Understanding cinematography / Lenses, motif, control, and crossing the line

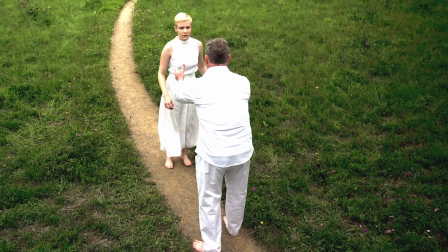1252s
And it's a scene that's supposed to take place in the afterworld with these ghosts or spirits.
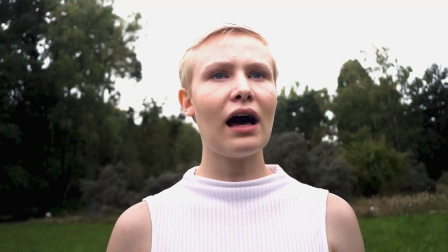1258s
And so they chose this effect to use on the footage. But it's not at all how I shot the footage on that day.
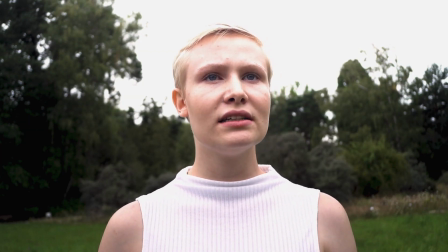1266s
And I wouldn't have chosen this effect for my taste.
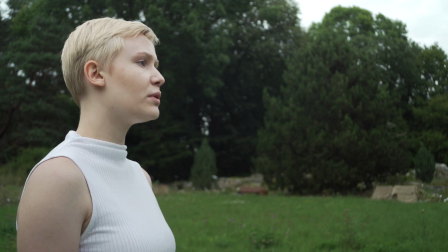1273s
This is how I shot the footage in the camera. And yeah, the look that I like, actually.
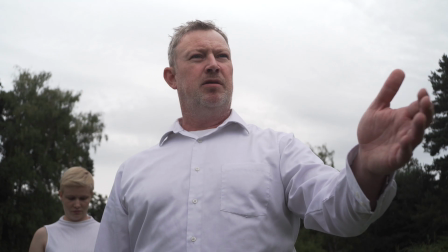1279s
I think it looks very naturalistic and nice. But all you can do is try to at least set up your shots so that
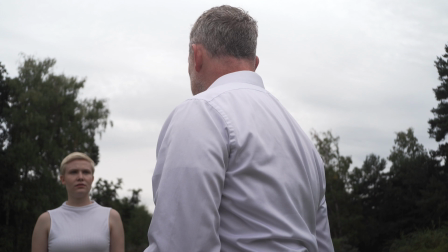1287s
no matter what effect people put on in the end, if you're not going to be in control over it,
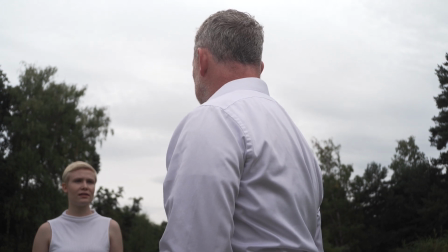1292s
that at least the shots communicate what you want them to communicate, and they have a certain integrity in terms of motif and recognizability.
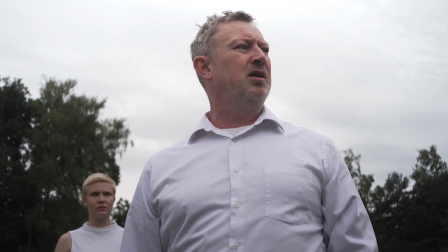1301s I am great with woe and shall deliver weeping.
Let's take a minute and talk about motif.
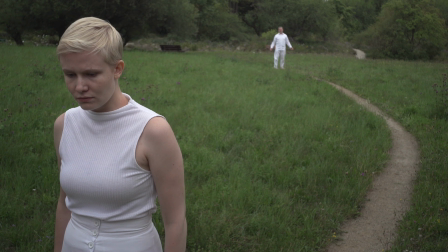1306s
I think motif is a subject that doesn't get taught often enough to photographers or cinematographers.
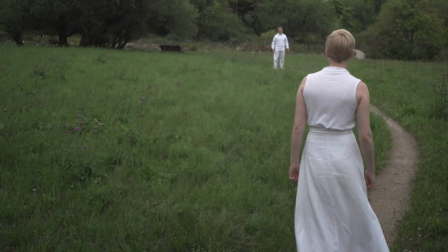1314s
And I think the best way to define motif is simply
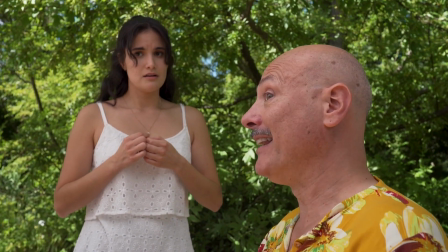1321s
a strong motif is one that allows you as a viewer to recognize what you're looking at
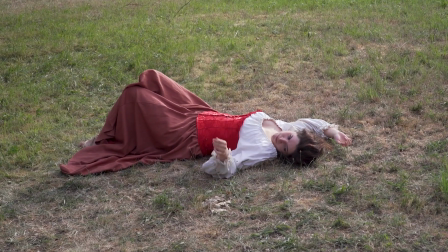1330s
instantly, if possible, or at least extremely quickly.
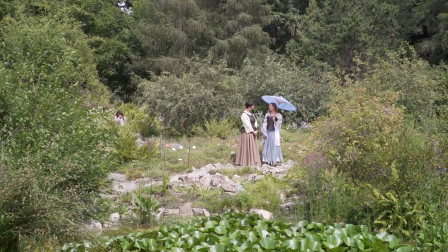1334s
So what this means is that you want your actor to be brighter than the background, or you want the background to not be cluttered.
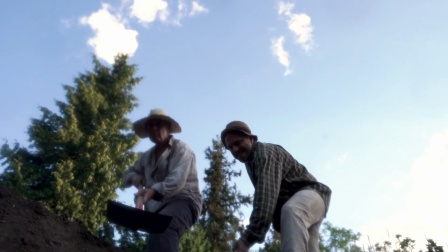1340s
You want them to be in silhouette, or you want them to be their profile to have a strong shape to it.
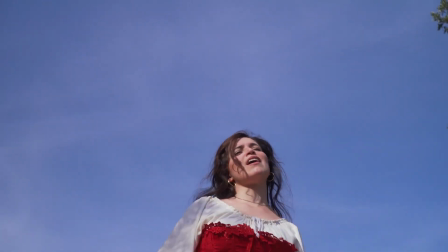1347s
You want them to have, here like in this shot,
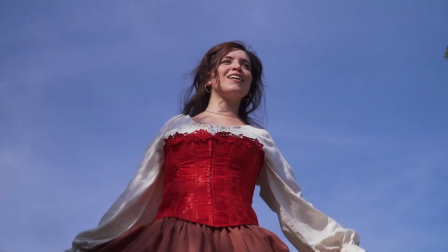1349s
just a plain sky behind them so that there's not much competing with their shape and
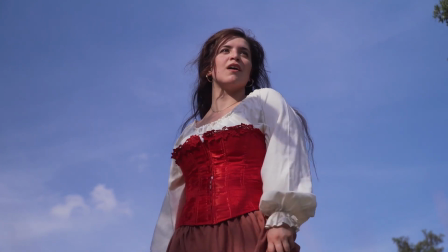1358s
them as a subject, essentially.
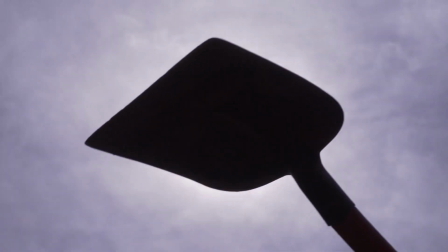1361s
And motif was something that used to be focused on a lot in older films because you never knew how your film was going to be reproduced.
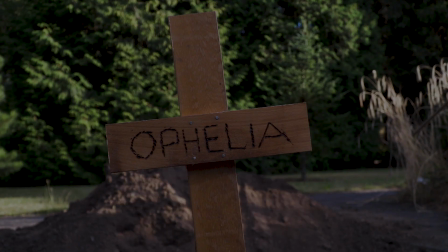1368s
So it might be shown in a cinema where the screen would be extremely dark or brighter than it's supposed to be.
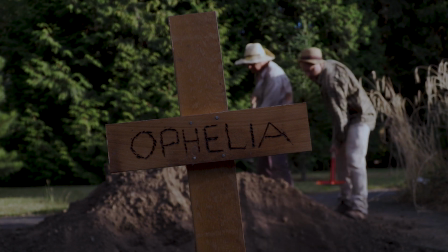1376s
It might be a poor copy that ends up on VHS. You just never knew what was going to happen to your image.
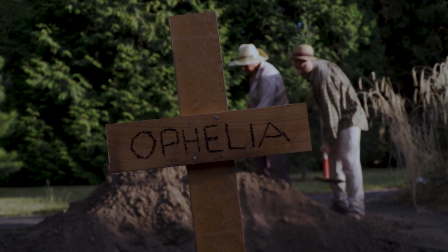1381s
So you wanted to make sure that the shapes in your image were so strong that no matter how anybody reproduced it,
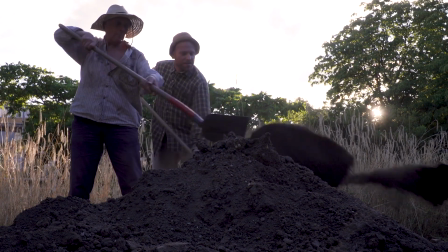1387s
your audience would still know what they were looking at. And one quick,
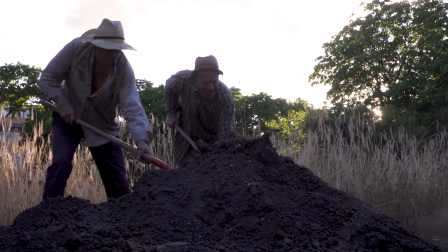1392s
easy tip to try when you want a strong motif is to get low so you have sky behind your subjects. Hope you got something out of that. I just want to say a few more quick things that I thought I didn't really need to show footage for. One of the things I want to talk about that I hear from a lot of cinematographers and people working in film is that lenses keep getting bigger despite cameras getting smaller. And even though we all have this dream that making films is easier today because cameras are smaller, and you used to have a big Mitchell camera that was the size of a small Volkswagen, whereas now you've got a tiny Sony. There's still a problem, which is that you got to lug around a giant lens like this. Now, granted, this is kind of an extreme example, but this is actually the 70 millimeter to 200 millimeter zoom that I use that I talk about in the video. So it's not crazy to have a lens this big on your camera. I know, especially if you're shooting with the Alexa or shooting some RE lenses, they're equally just as big, even if it's a prime. I tend to favor smaller lenses. The one that I'm shooting with right now is a really small old Russian lens. It's only about this big in comparison. And I like smaller lenses. I like the freedom and mobility of them, and I trust them a lot more because when you have that much glass inside of a lens, I think there's a lot that you can lose in terms of sharpness and contrast. And they try to make up for that by putting a lot of coating on the glass, but I still am the kind of person that I would rather trust fewer pieces of glass than a lot of glass that's all been coated. Another topic I wanted to talk about really quickly was the use of aperture, because this is something I don't hear a lot of people mention when they're talking about cinematography.